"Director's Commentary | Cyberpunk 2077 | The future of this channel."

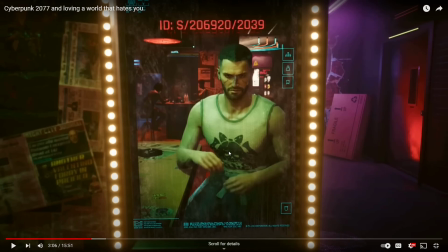um there's a lot of difference I think in in the way people feel about the game because I think the people who've been playing it since launch like I don't want to do this like as a reverse gatekeeping thing but i'm just curious what my response would have been to cyberpunk if i
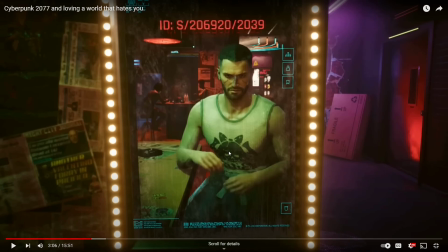had been playing it since day one because one of the things i talk about in the outro is there was a lot of problems with the game come day one and i think for the people who like actively played through that i i wonder just what the difference in relationship feels like you
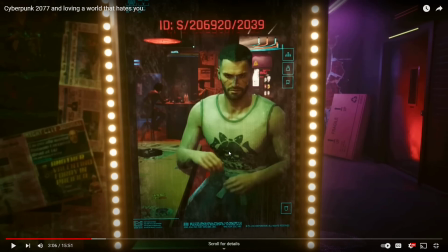know when because when i think about night city like sure it's a little buggy but mostly it was just a really good story as opposed to i think when you played it at the beginning of its lifespan and it was really buggy but you still played through it anyways i just i wonder
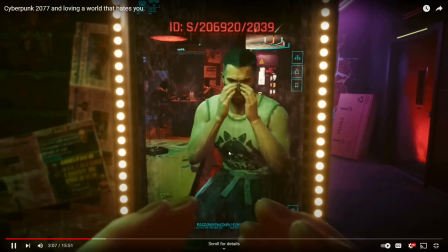if there's a difference in relationship there and when you start as a street kid it's a pretty rough go the whole story isn't ever
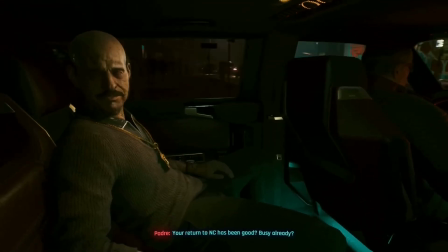explained at least i never got all of it but the impression i walked away with was that street kid v made a small name for themselves in night city
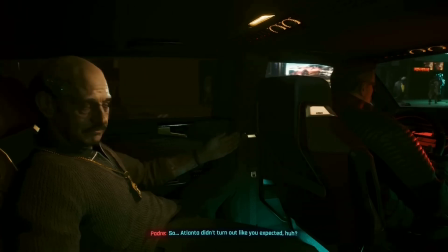and then bounced to atlanta to find their fame and glory in earnest only to come crawling back when things fall apart on them and while they
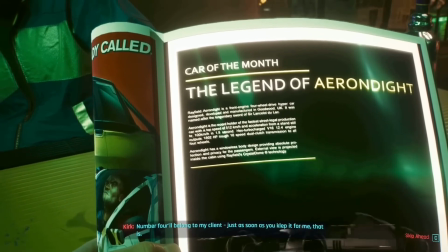have a few old contacts to help get themselves back on their feet they literally can't even steal a car a very minor offense in this city by
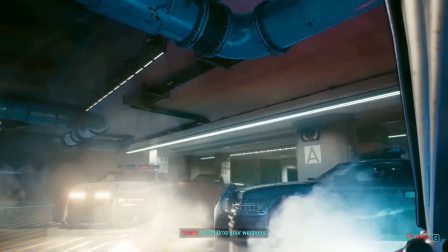the way without everything going wrong but this is when we're introduced to jackie and when things finally started going right represented by this very sweet
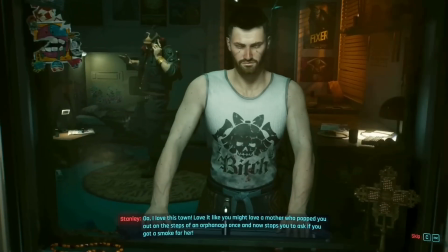cutscene that shows v moving in with jackie and his mother the equally sweet mama wells v and jackie learning to work together as a team for all sorts
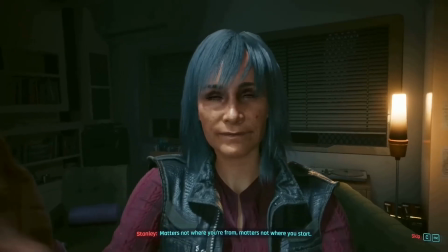of work that the denizens of night city need done under the table and the scene concludes v getting their feet back underneath them getting their own place i
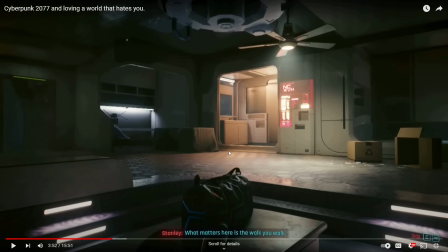uh i showed that cutscene kind of in part three different times with each of the life path introductions and one thing I really tried to do was not show the same clip multiple times post that like move in bit because in the original sort of planning for this I showed
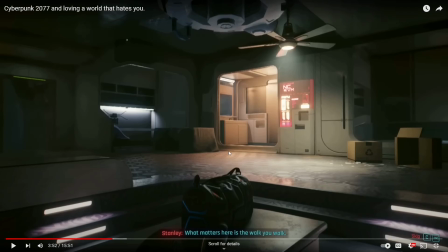that cut scene in its entirety three times and in the original script it had like the spacing for that and it ended up just being too repetitive and too monotonous right and so I ended up cutting down the script around that part and I ended up cutting down the footage around that part
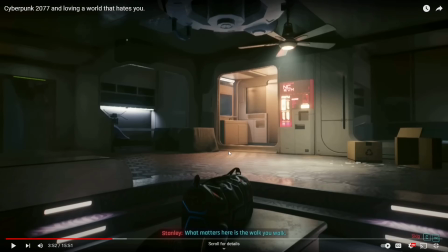and it actually i think really helped sell the repetitive nature of this world in a way that was more effective than just repeating the cutscene because it really sells this idea of like you're doing this over and over and over again right it's happening ad nauseum um you
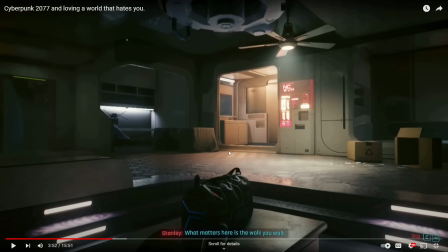know what's happening at this point you can it's it's muscle memory in a way you don't need to see the cutscene you know the cutscene it's the same thing every time and it really sells this idea of the repetition of it without actually having to use literal repetition if you choose a different lifestyle though like corpo things
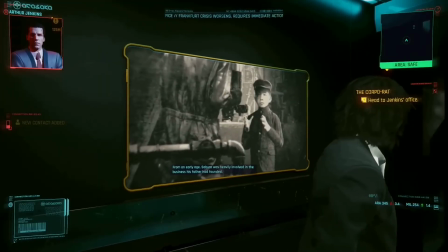are a little different you start off working for someone who works for someone but look you're cyberdeck make note if you've never played the corpo life path before
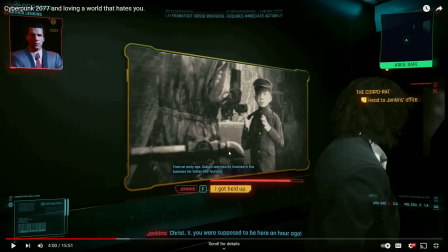uh this dude's name his name is arthur jenkins i'm gonna mention him later in the video at a point but just make note of that that the the guy
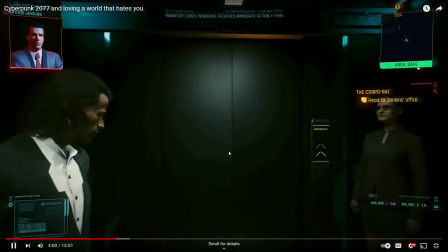you work for is uh named arthur jenkins because all these stock readouts and you have a lustrous office with a drawer full of drugs
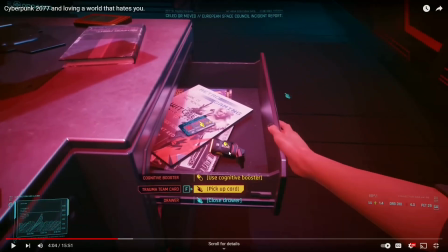and an easter egg classic witcher 3 uh magazine but i love that it's retro gaming by that point and you've got
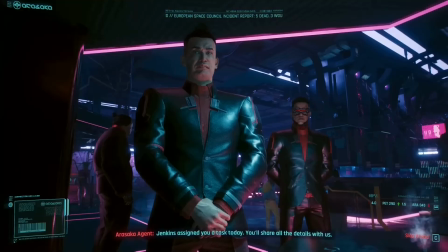a prime side hustle as a fixer what you also have however is a bunch of rival suits who have caught onto the shit your boss is trying to pull and they've come
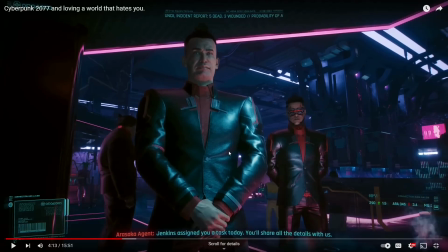to purge the department one small thing um if you've ever played the corporal life path there's a dude um frank i believe is his name that like calls you over as you're walking to Jenkins' office, he's right there. That's Frank, the guy you talk to who's like, oh, I just got back from the Cape of Good Hope or whatever, and I'm just in town for a week.
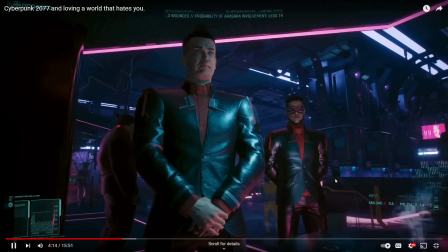That's him right there.
And that means you, too. But this is when Jackie takes us in,
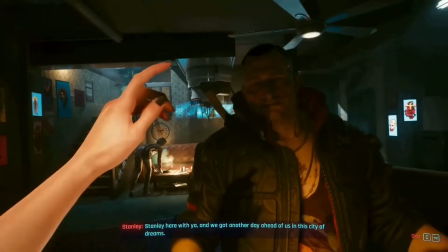represented by him helping us talk the suit goons out of their very worst ideas and starting a very sweet cutscene that shows V moving in with Jackie and his mother,
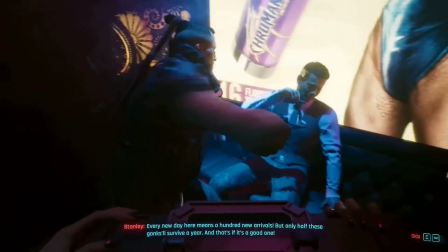V and Jackie doing all that work stuff I mentioned, land, and V getting the keys to their own place.
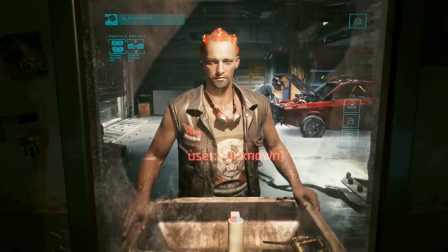The Nomad start, again, gives a different perspective, starting with V giving up life with their old clan the Backers and moving towards Night City in search of greener pastures.